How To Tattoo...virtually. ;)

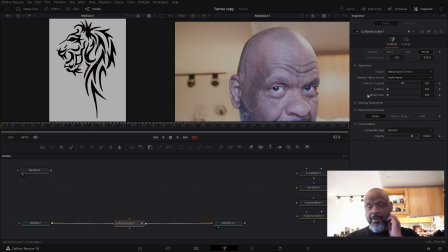254s
if I left it as normal, you'll see what's going to happen if I leave that as normal. I'm gonna just sort of put in my asset now. So I go over to Media 2 and I just plug it right into my little track.
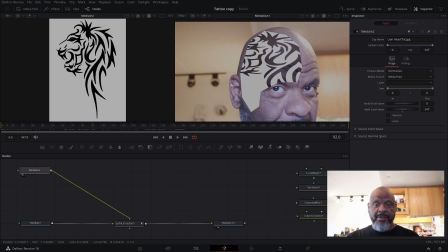271s
You can see that it's too big and it's white. And if I play back through this, as it sort of renders as it plays, it does a really great job of tracking and moving and everything,
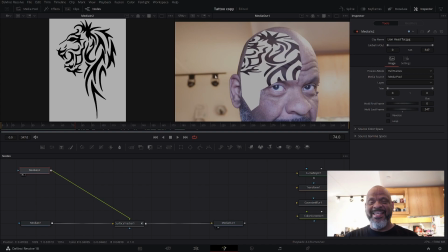291s
but everything about my asset is wrong. So I need to fix that. So what I'm going to do is first I'm going to get rid of the white. So I'm going to use this Luma keyer.
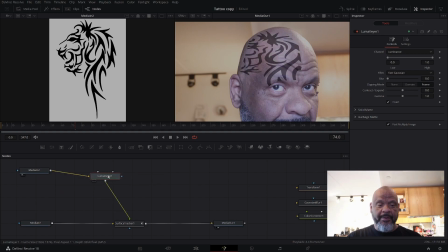310s
And I set the Luma keyer up in reverse. And you can see it got rid of the white. If I didn't invert it, then it would have got rid of the black. All right, so it got rid of the white.
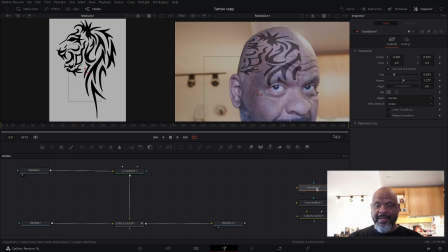330s
And then the next thing is that I needed to transform the thing, to resize it and to flip it around the other direction. So I'll drop that on there.
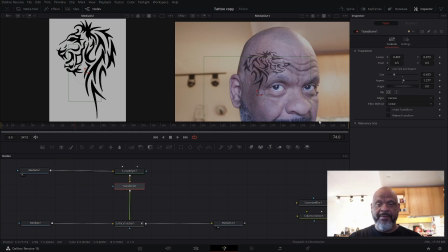346s
So this is all work I did last night, so I'm just trying to go as fast as I can so you guys can see. So then I positioned it using the center X and Y, and
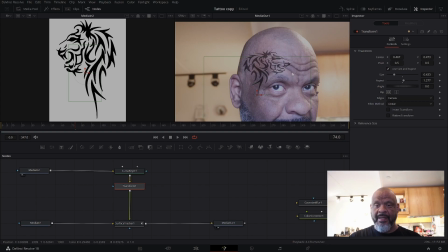361s
I sized it and messed with the aspect until I liked the way it looked laying across my brow like that. And then the next step was to try to make it look a little bit, tiny bit more like a tattoo.
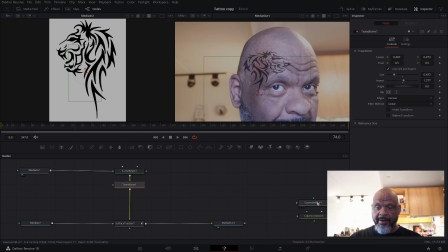379s
It actually looks okay, and if I just went with that, I think I would have been happy. But I wanted to blur the edges. Come on. Shift. There we go.
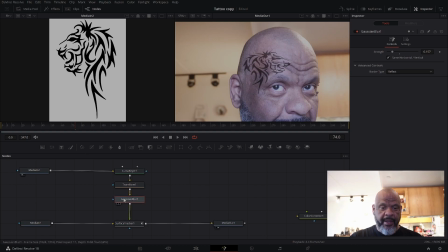401s
I wanted to blur the edges, and I'll throw this up over here so you can kind of see how things are looking.
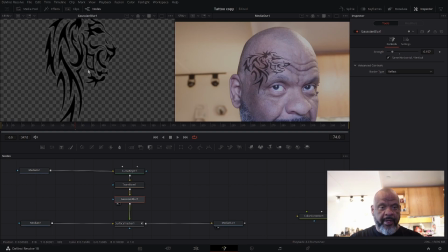411s
And I'll zoom in on it a bit. That is it. So the edges, right? As ink goes into skin, it doesn't make a hard line. So you can see if I zoom in real close here, I just kind of wanted to blur those edges so that the line was just a little softer.
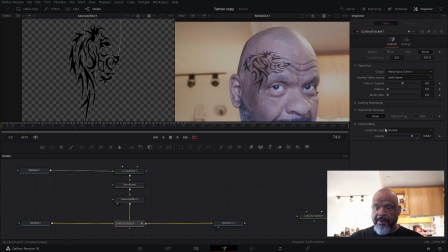435s
And then going back into my surface tracker in compositing mode, I switched it to soft light, and you can see that has it sort of take on a little bit
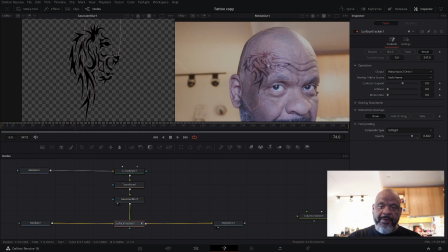451s
of my skin color from the background. So now it looks like it's starting to sort of embed into the skin. And then I softened up the opacity.
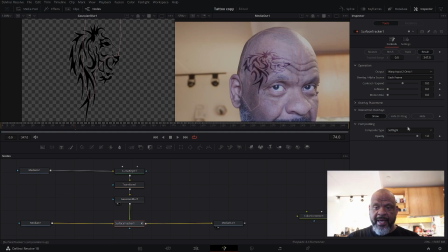465s
So instead of being like real dark like that, I just took that down a little bit. I think I had it at 822 or something. Somewhere in there. Here, I'll just type in the number and save myself some hassle.
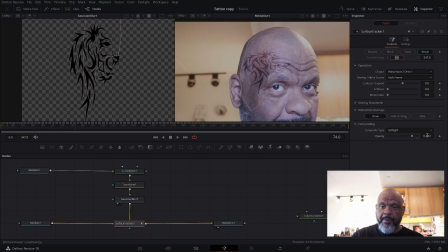487s
0.822. There we go. All right, now. So that's blurring and composite mode, and
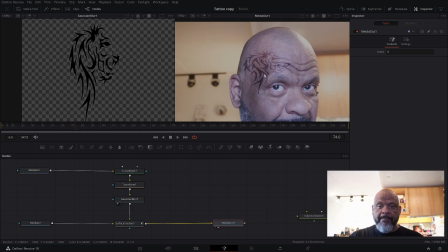501s
so then finally, you can see it looks a little orangey. And tattoos have a tendency actually to look a little blue. So I took this color corrector mode here, node.
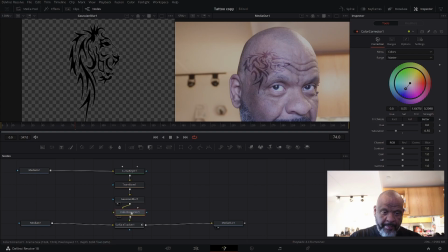519s
Come on. There it is. And used this color corrector to change the color of the actual black towards blue a bit.
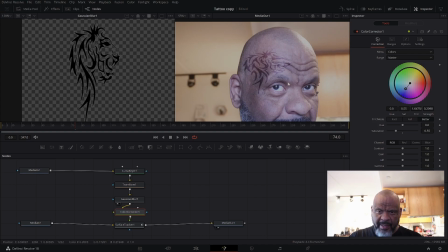538s
And I messed with it a little bit and got it to a point where I thought it looked pretty good. And finally, this is our final output. So that's the compositing part, and you can see
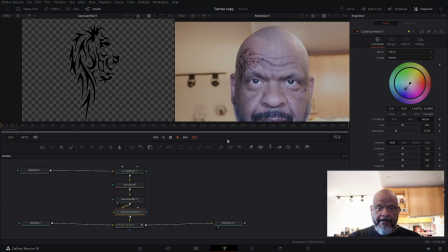as I turn my head, it looks pretty great stuck to the side of my head like that.
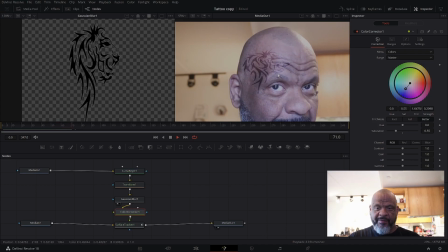568s
And it does a really good job of sort of following the mesh that we made in this surface tracker node. So that looks super good.
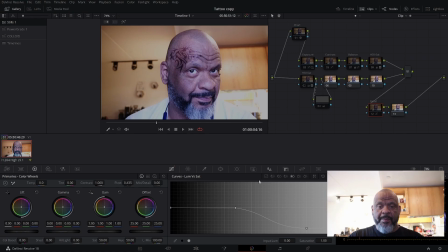584s
Okay, next steps. I had to do something with the way that my overexposed footage looks. So I wanted to use this LUT, but look what happens
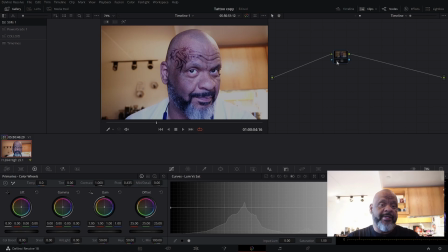604s
when I put the LUT on. I like what it does to my face. If you look at my face, the contrast is nice. My beard starts to look really good. But, of course,
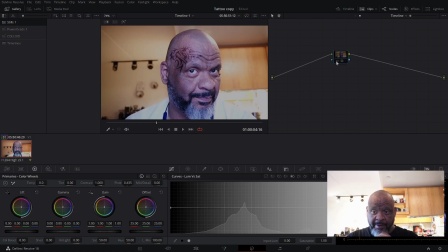620s
this overexposed area here and this overexposed area here all get super saturated and super blown out. So I need to solve that problem. I like since my face is my primary concern, I sort of chose the LUT based on that,
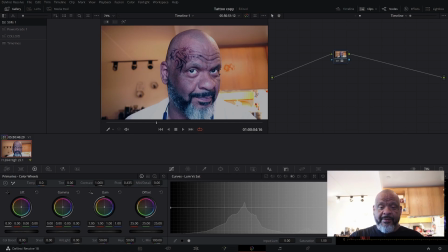638s
but now I got to sort of fix problems. So the first thing I wanted to fix was these problem areas. And to fix that, I desaturated the upper part of the image.
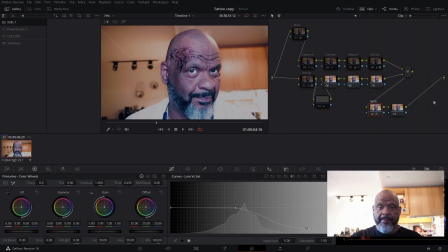657s
Boom. And look at that. This curve is the luminance versus sat, so darker's on the left, brighter's on the right, and I just set this point here and lowered the saturation of the upper part of the image.
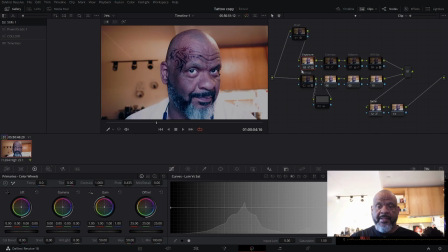680s
And knocked down my exposure overall. Played with the contrast kind of in the middle a little bit. And then this balance node,
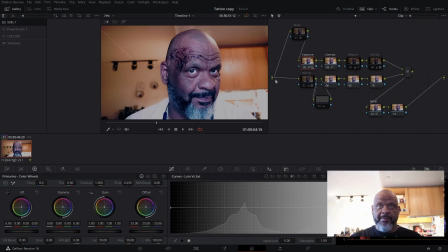700s
my key light on this was actually the computer screen that was in front of me, and it has a very sort of blue and sort of stark looking cast, so I wanted to balance that out. But then, of course, when I do that, you see that my whole screen becomes fairly orange.
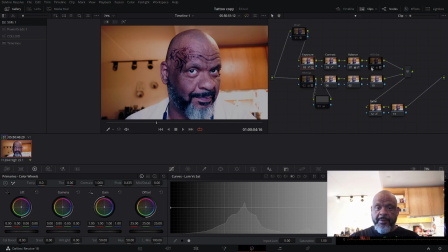720s
But the face looks good. So then I wanted to kind of play with the saturation a little bit, and you can see what's happening.
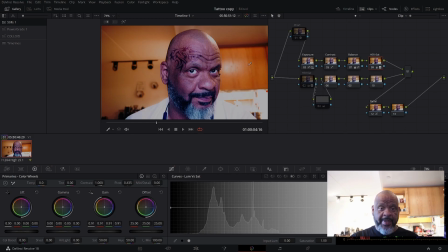737s
Things are getting heavier in color, which makes the tat look really good, but then I've got all of this going on.